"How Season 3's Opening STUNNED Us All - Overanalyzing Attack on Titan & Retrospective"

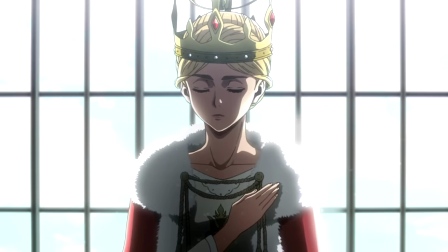(12:25)
In but a week, Istoria would no longer be their good buddy and squadmates, she would be their queen, and not just that,
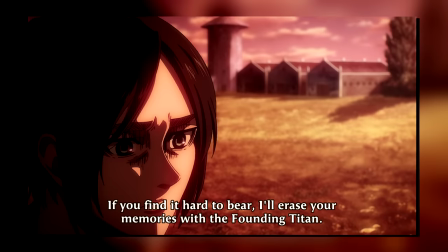(12:32)
Eren and her would share a terrible secret that could quite literally reshape the world.
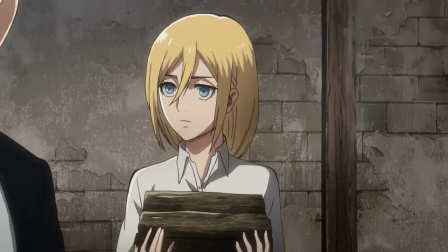(12:37)
Though as they're still bickering and yoinking food and whatnot, the man himself, Levi, enters the room and gives them the good ol' stink eye for not having cleaned fast enough.
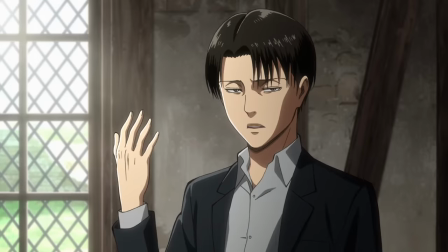(12:45)
Which again, a small reminder of Levi's character as well as a bit of a lighter note to start things on since, well, you know.
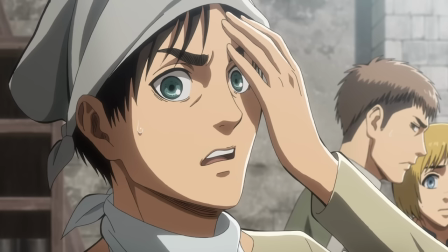(12:54)
Though he then notes that Hange wants to continue with Eren's Titan experiments and that's exactly what we see,
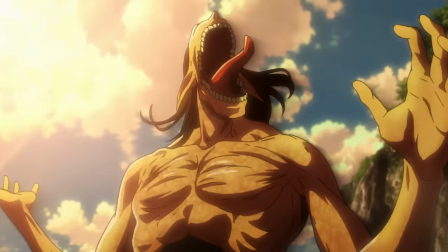(12:59)
with us jumping right to Eren's howling Titan which is all kinds of messed up.
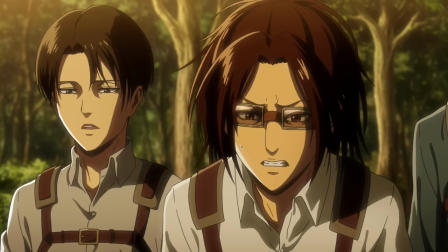(13:03)
The sub here for some reason omits Levi saying, which I think is an important bit of context for this whole thing.
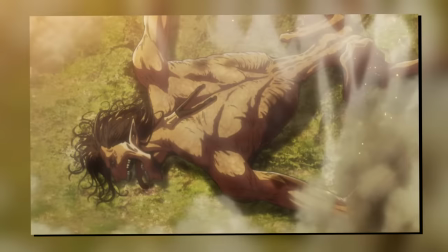(13:11)
It's not that Eren just can't transform, it's that his body is progressively getting weaker and weaker and weaker with each subsequent transformation,
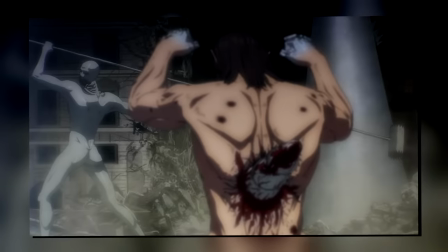(13:18)
something that turns out to be a huge turning point in the attack on Liberio. It's exactly that endurance that would eventually lead to his victory.
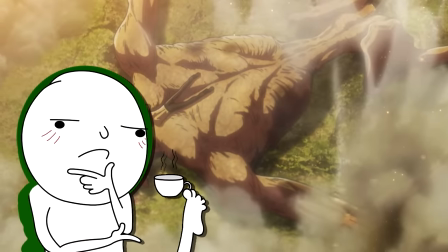(13:26)
I think you can definitely infer it from the visual cues as is, but the dub adding that one extra line I think is a good call.
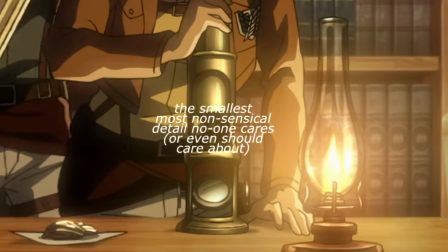(13:32)
But more importantly for Season 3 and what we are up to right now,
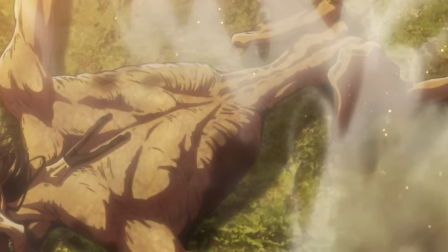(13:36)
note that the lower part of his body specifically is severely underdeveloped and just barely form bones.
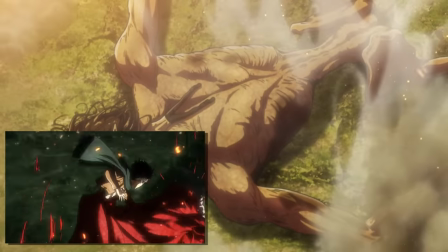(13:41)
We know that the Titan forms around the wielder, so his torso being the most developed makes sense.
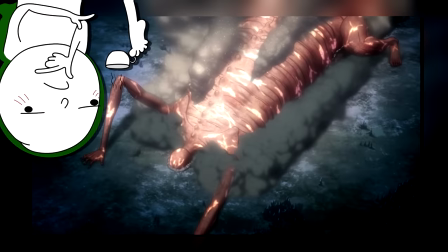(13:47)
And for Eren, this is merely a result of exhaustion. But remember that we would have another, not entirely developed and abnormal Titan later in the season with Rod Rice.
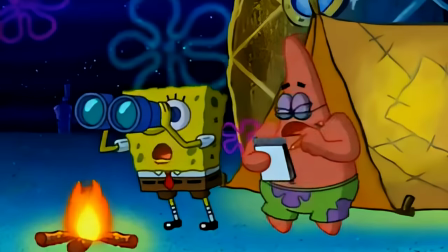(13:56)
So for now, just keep this little factoid stashed away in your Attack on Titan lore books.
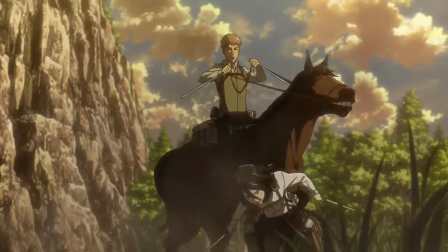(14:00)
But in a broader sense, I always liked that we got to see some of these little moments of them actually trying to understand how and why things like Titans operate.
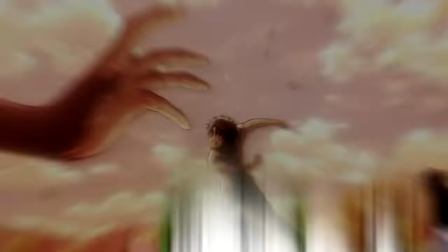(14:09)
It is still a story, so of course, there are still surprise moments like Eren just activating the coordinates out of the blue.
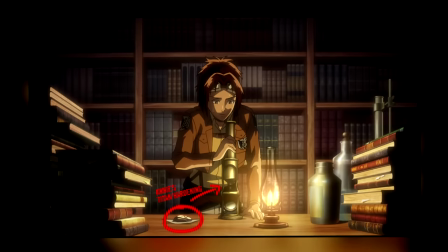(14:15)
But the plan of plugging up the wall has been brewing ever since Season 2 began.
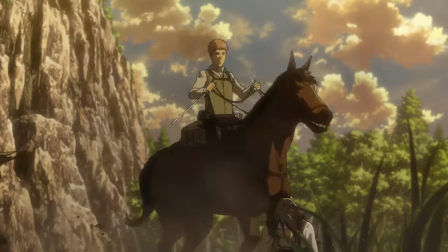(14:19)
So scenes like this just really ground the narrative and make that eventual triumph carry even more weight because it's not as simple as just showing up and it works.
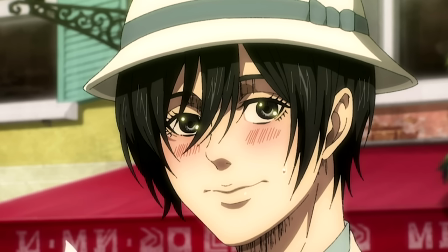(14:28)
No, we actually had to learn first. Oh, and like, yeah, in case you forgot, the story of season 2 originally began with recapturing Shiganshina.
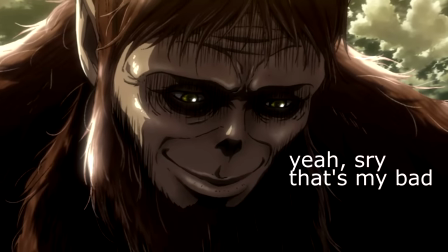(14:36)
The whole thing was just derailed by a certain monkey who really likes baseball and his two friends.
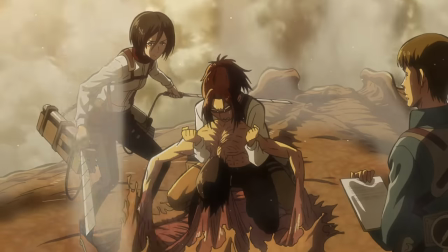(14:41)
Lore aside though, the scene of Eren being yoinked out of the titan and Hange just immediately screaming,
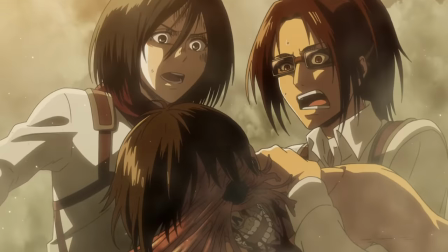(14:45)
oh god, his face, quick do a sketch of Eren's face, is the most Hange-y thing ever and Hange's just a goat.
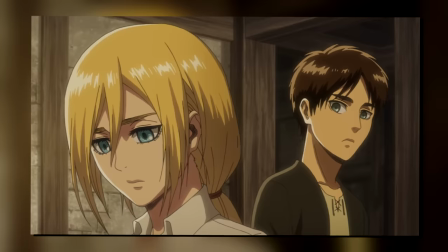(14:50)
Also, and this is something we'd see very explicitly in just a moment,
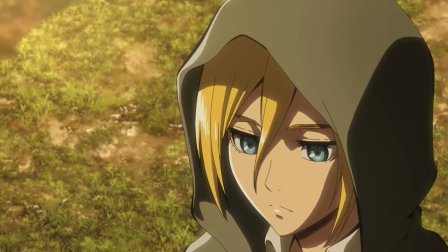(14:54)
but note that the story has already grown a lot more distant and cold, with her expressions being just about as unchanging as Levi's.
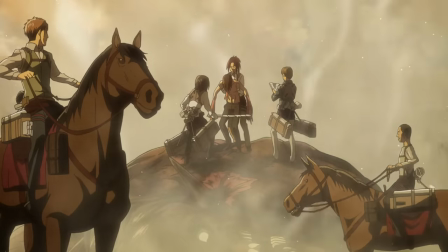(15:00)
Though as they briefly discuss the results of the tests and the whole plan of plugging up the wall with Eren's hardening,
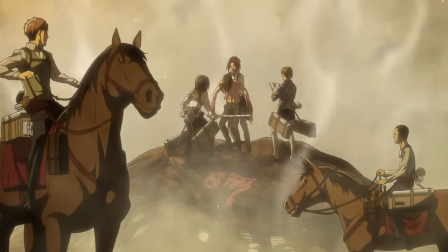(15:05)
they also immediately note that they need to hide their tracks and make it look like no one was here.
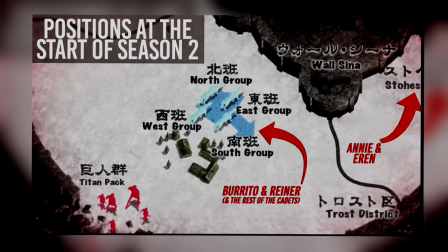(15:10)
This time around, it's not that we are isolating Eren's squad from the outside world, it's that we are isolating the outside world from Eren's squad.
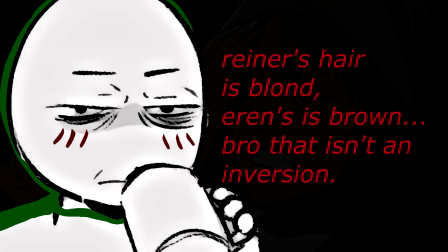(15:18)
So in that sense, we just have a nice inversion there, even down to their hair colors, isn't that interesting? Unfortunately though, they are not so lucky because just as they wrap up their experiments,
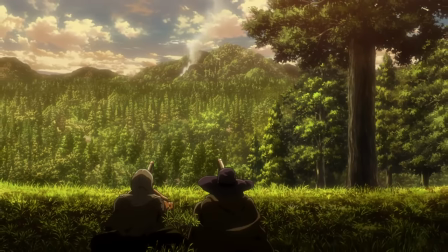(15:27)
we zoom out to see two individuals with very interesting-looking hats looking at the rising smoke steam thingy, clearly exposing their location and making it very easy to track Eren down.
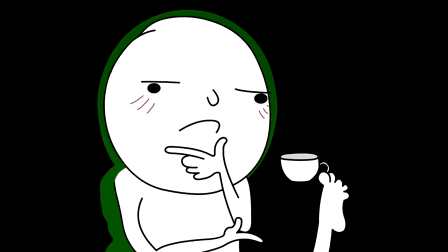(15:36)
So from this point onward, we are operating with some information asymmetry.
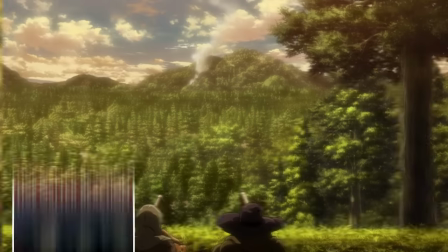(15:40)
Everyone in-universe is well aware that people are probably looking for them, it's just that we know that they are actually a lot closer than they expect.
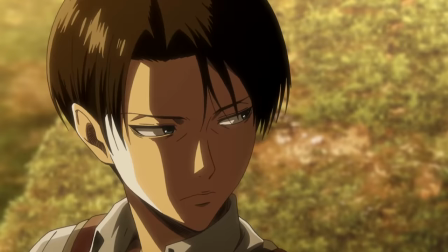(15:49)
Though with that, Levi, Hanji, and Astoria all ride to Tross to catch Erwin up on everything that has been going on,
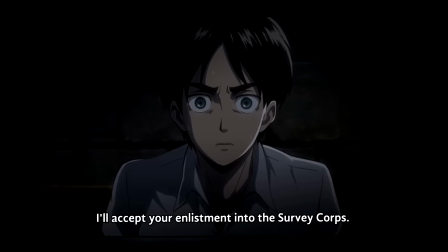(15:54)
giving us another sort of a parallel to Levi's first escort mission of Arryn, with him now having to watch over the equally mysterious Astoria Rice.
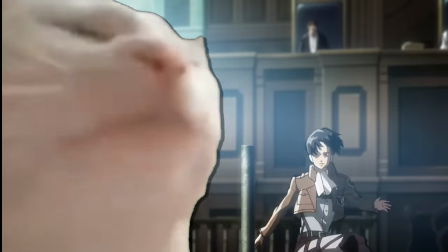(16:03)
I'm sure she's a lot less of a headache to deal with than Arryn though, so I'm sure he's not complaining.
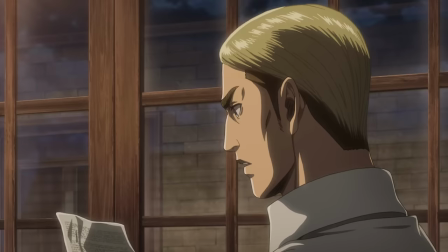(16:08)
As we cut onto Levi and Erwin talking though, we start to get some additional lore bombs about Astoria.
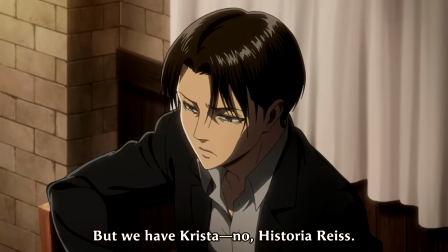(16:13)
Also tiny, purely practical detail I know, but we are again reminded of the whole Chris stuff, no Astoria correction Levi pulls here.
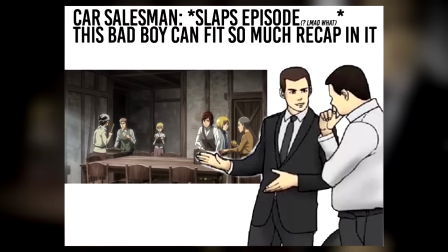(16:20)
I just find it really interesting how efficient they are about these reminders.
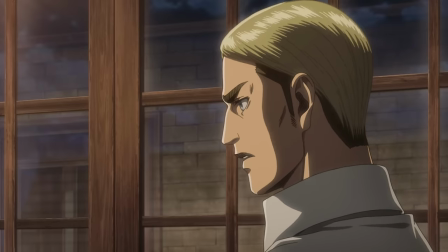(16:24)
Erwin says he looked into her file, saying that she's the illegitimate daughter of Lord Rice, and then adding that her life story is truly a miserable one.